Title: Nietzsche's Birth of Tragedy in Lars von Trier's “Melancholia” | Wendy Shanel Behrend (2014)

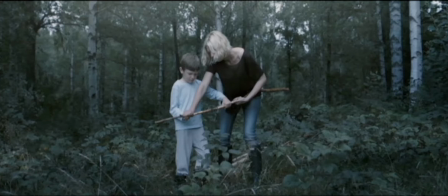[28:18]
After Von Trier makes these comparisons through form between idealized longing and reality, it's really revealing that he allows Justine to stage or make theatrical their death scene.
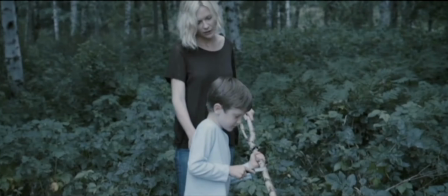[28:34]
She ends in a creative act and this fact is crucially important to any adequate reading of the film. She and her nephew spend their last moments on earth creating a magic cave.
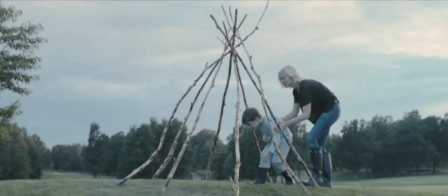[28:48]
And in relation to the movie's leitmotif,
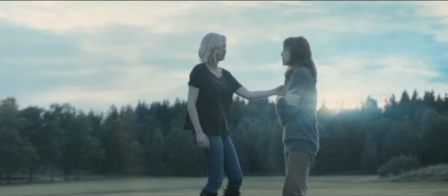[28:53]
it's an affirmation of the only place one can find consolation,
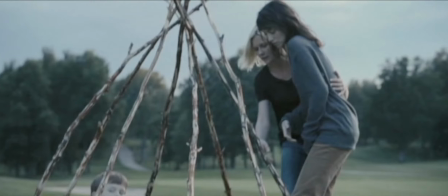[28:58]
which is in aesthetic creation, in art. Nietzsche's quote healing enchantress.
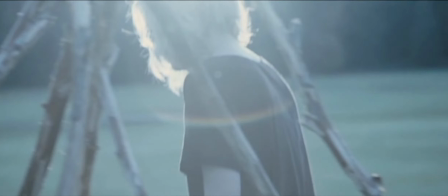[29:06]
In this cave of artistic creation, Justine herself is transformed beyond illusion and beyond the despair that follows the end of illusion.
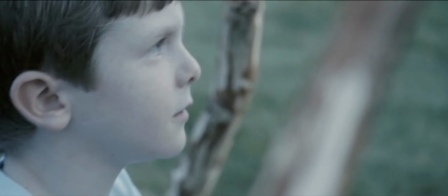[29:20]
She becomes heroic,
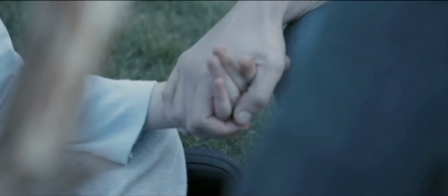[29:22]
she becomes compassionate, and the term redemption suddenly appears for us.
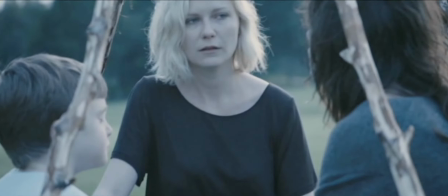[29:29]
And if we apply it to how Nietzsche meant redemption, we are reconnected to the meaning in the physical world.
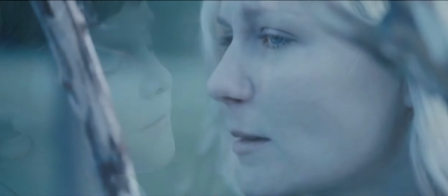[29:39]
The juxtaposition of the camera angles in the ending clearly compare Claire and Justine one last time.
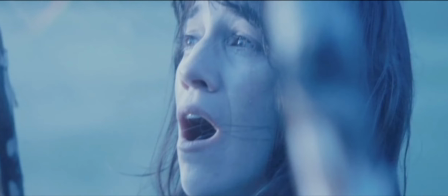[29:46]
Claire, the the logical level-headed person that we all as audience members are supposed to identify with,
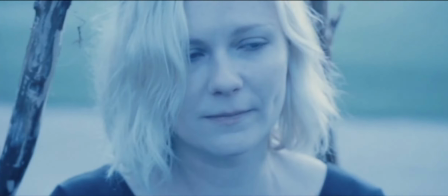[29:54]
has no skills to deal with this event and is coming apart entirely incapable of helping her child while
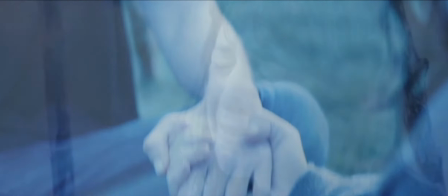[30:02]
Justine is in the midst of a creative act and the culmination of that act ends in the
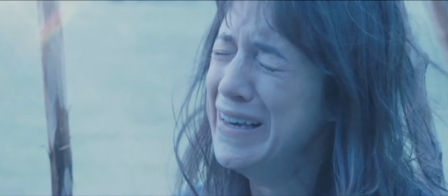[30:09]
shot of her nephew who is entirely serene and calm-faced and and this shows
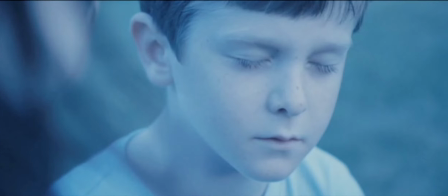[30:16]
the result for society in this creative act of the artist that
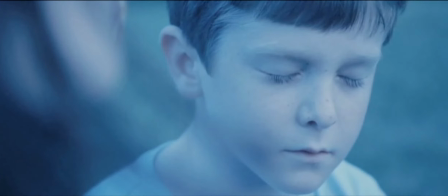[30:22]
Nietzsche speaks of so in fact this does represent a hopeful positive happy ending in the face of the certainty of all of our deaths by removing the
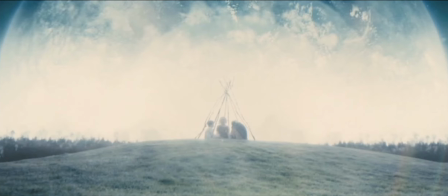[30:35]
possibility of the hope of an afterlife of of past and future lifetimes of alien life living on um past us bantra makes us face the inevitability of our deaths and makes us question if there is nothing else what then
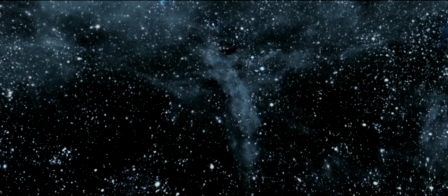[30:52]
is left and he is expressing through form and through narrative the message in Nietzsche's Birth of Tragedy,
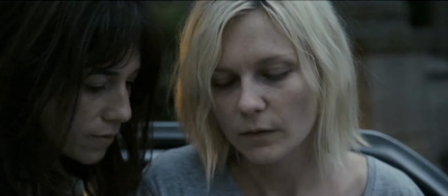[31:00]
that the aesthetic is what creates meaning for us in the face of a nihilistic existence. It's ironic that people found von Trier's comment of this film having a happy ending to be a joke,
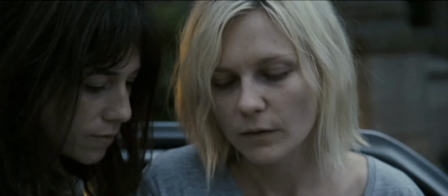[31:16]
because they also found his one-sheets, the print material that advertised for the film, to also be a joke. If you'll remember in the wedding scene,
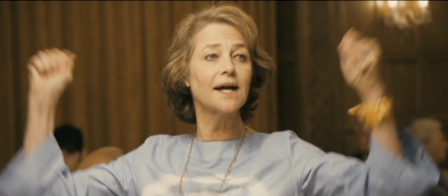[31:28]
Justine's very negative mother bitterly announces in her toast, enjoy it while it lasts. And she's talking very negatively about the illusions of marriage that quickly dissipate.
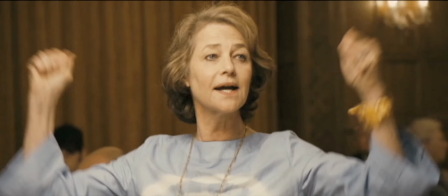[31:46]
Now, Von Trier chose that line specifically for all the advertising work for this campaign.
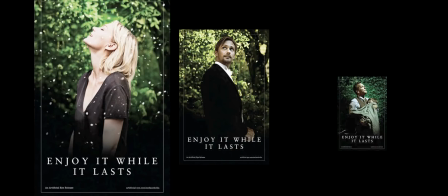[31:52]
And the press and the public found that, again, to be very mean-spirited, enjoy it while it lasts, so disappointing, so negative.